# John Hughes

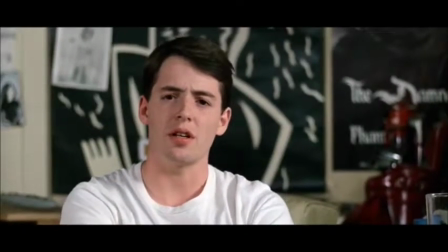0s I'm so disappointed in Cameron. $20 says he's sitting in his car debating.
This is Ferris Bueller.
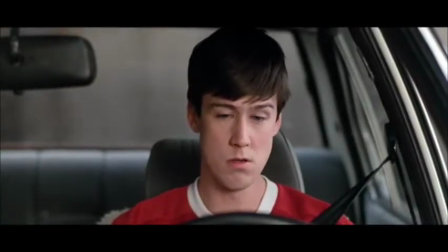8s
And this is Cameron Fry. And this is the close-up shot.
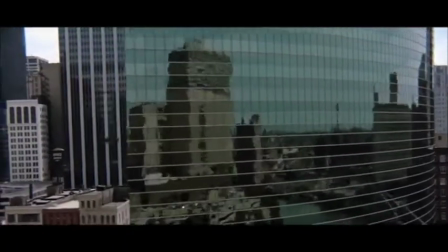21s
It's a shot that's used in a variety of ways, and there's a variety of types of a close-up too.
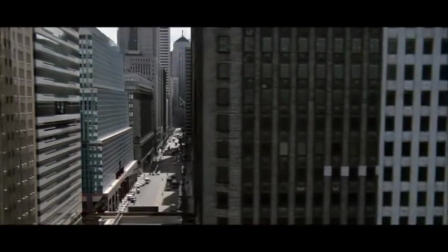25s
But this time, it's in Ferris Bueller's Day Off, often described as the best and one of the most captivating coming-of-age films of all time.
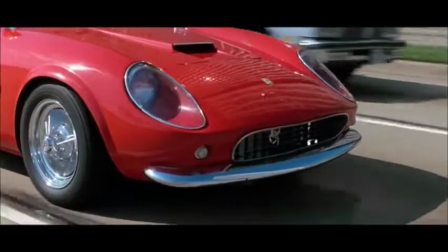32s
But what makes it so captivating? Before delving into the close-up shot, we have to know the types of close-ups there are, or at least the ones that are used in the film.
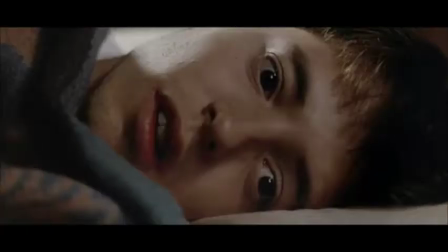40s
There's the medium close-up, there's the extreme close-up, there's the close-up, there's the lean in, and there's the lean out.
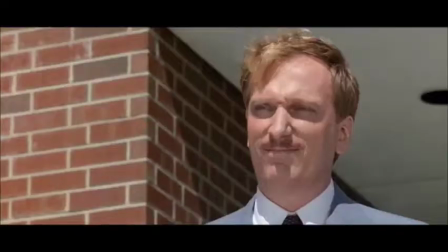51s
Ferris Bueller's Day Off is a film that uses the close-up shot heavily. It captivates the audience by bringing the subject on the screen closer to the audience.
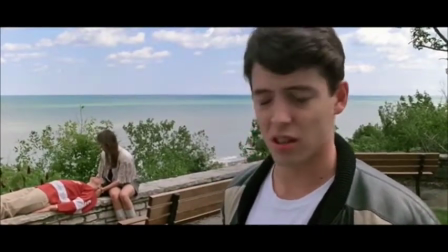58s
The combination of the close-up and breaking the fourth wall make the viewer feel as if they're part of the film.
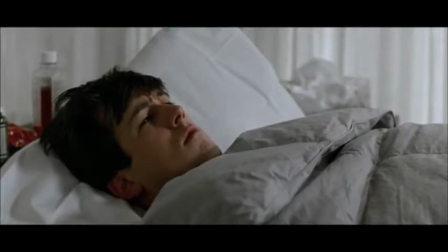63s
Hughes' camera placement is second to none when it comes to getting personal.
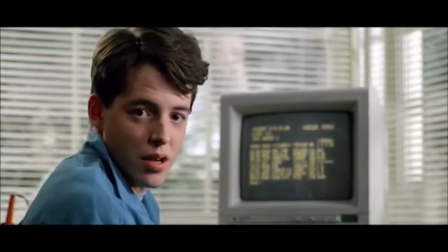71s
The close-up shot is one that puts us face to face with the character, and it highlights certain details.
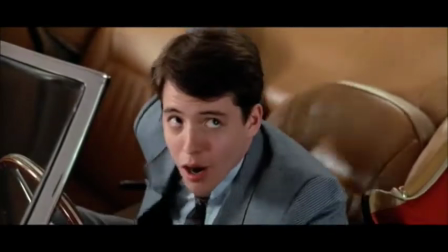77s
This shot is one that John Hughes uses often in this film to captivate the audience and makes them want to keep watching.
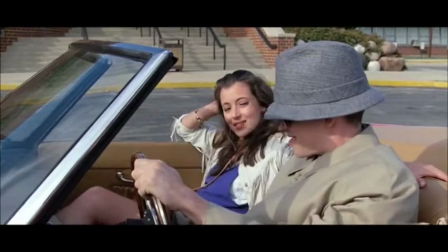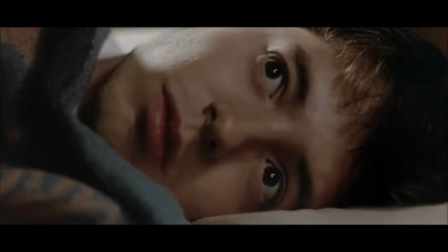88s
The very first scene of the film is an extreme close-up. If the viewer is brought in this close to Ferris, they're inclined to ask, "Who is this?"
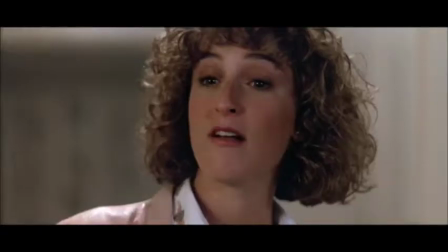95s
When Hughes uses the close-up shot, it's usually to introduce a character, such as here, or it's to show details of a scene, such as here.
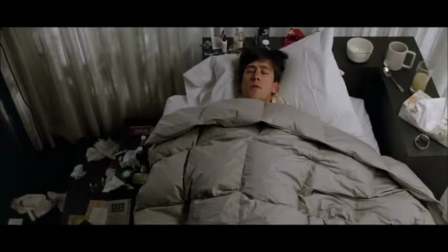104s When Cameron was in Egypt's land, let my Cameron go.
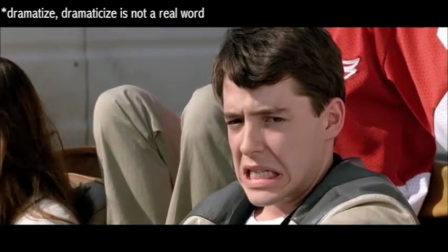114s
It's also used to dramatize an important event, and the director wants to capture the expression of a character, this time being Cameron's catatonic state.
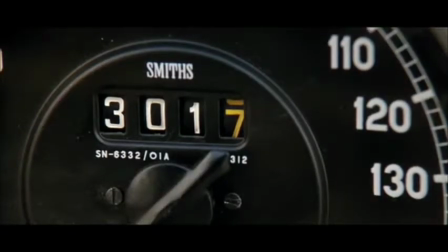123s
We also get a dramatic pan, a type of close-up called a lean out, and this following lean out is one of the most famous instances of it.
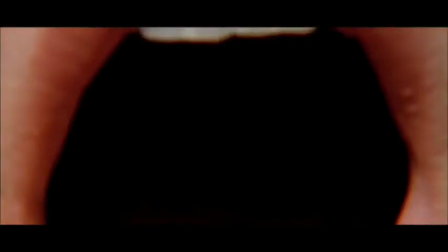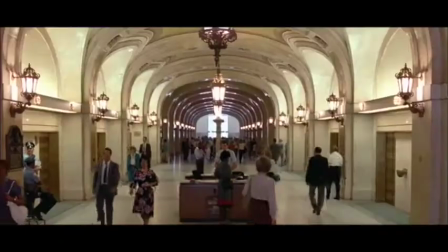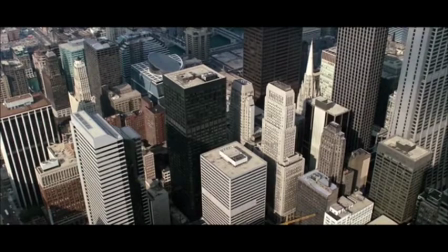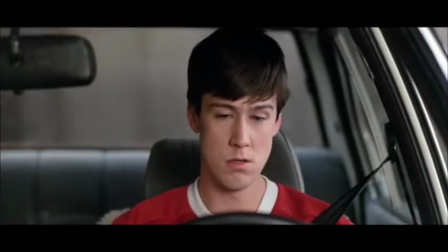145s
It's a similar case in this shot, which captures Cameron's internal frustration. However, we're brought right up to Cameron's windshield. We're placed into a direct one-on-one scenario with him in a close space, which I would say feels a bit personal.
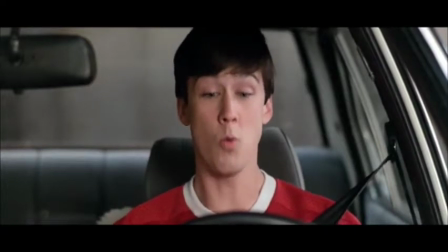158s
Even though this scene is a very long monologue, we often feel as if we're right there with him because of where the camera is placed.
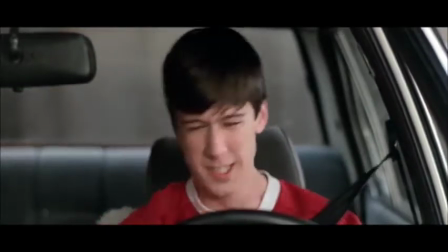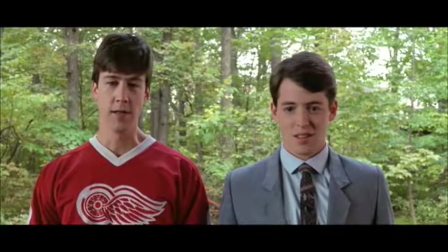169s God damn it!
Hughes also uses it to highlight important details of objects, not just people.
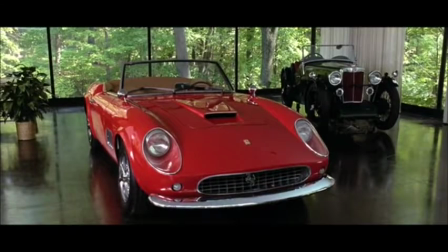175s
In this scene, for example, we are shown the details of the Ferrari, which allows us to guess that it will probably become an essential part of the film.
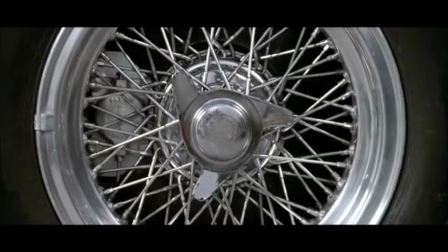183s
In this short montage of clips showing the distinct features of the Ferrari, it acts as an additive to Cameron's description.
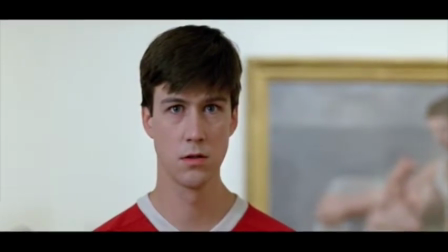189s
This scene is perhaps the most subliminal in the film. Throughout the film, we learn that Cameron has a very cold home life and he lacks any substantial attention from his parents.
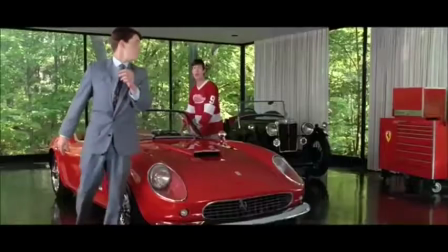197s Ferris, my father loves his car more than life itself. Hey, remember how insane he went when I broke my retainer?
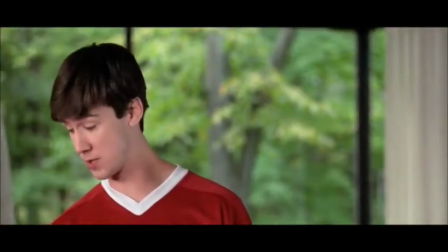204s Huh? Come on, that was a little piece of plastic. This is a Ferrari.
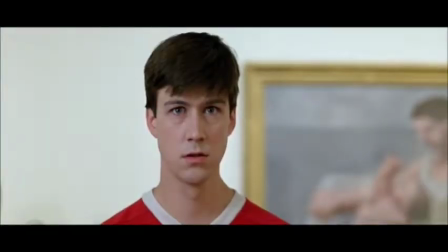208s
An explanation from John Hughes himself says,
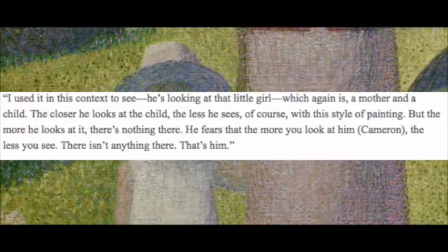213s
basically, the text explains that Cameron is looking for some kind of motherly attention, but he worries that the harder he looks, the less he will see.
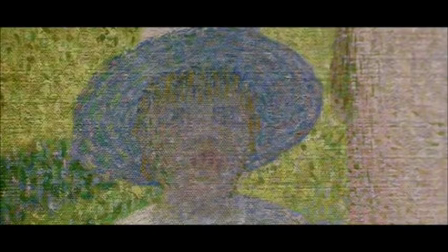220s
That explanation is clearly embodied by the camera work here, as the scene essentially is a series of shot-reverse shots,
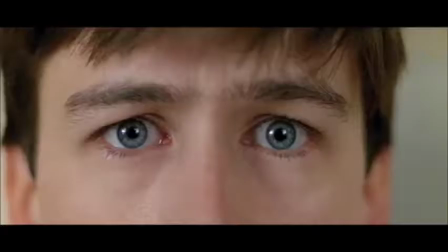226s
but the camera moves closer to each subject, which is called a lean-in.
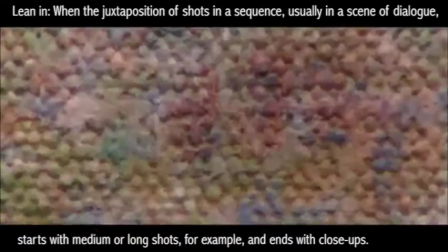229s
As the camera gets closer, we notice the intensity of Cameron's stare, and that the painting becomes more of a senseless collection of colors the closer you look.
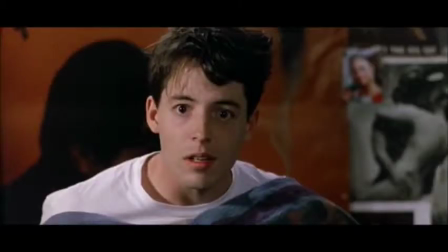237s
Of course, the effectiveness of the close-up shot cannot be credited without the frequent use of breaking the fourth wall.
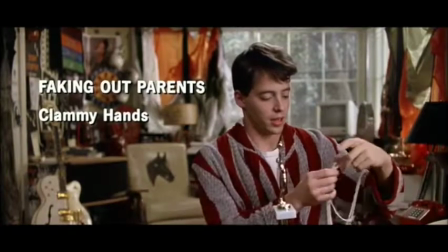243s
This technique encourages us to relate to a certain character, and in this case it's Ferris Bueller.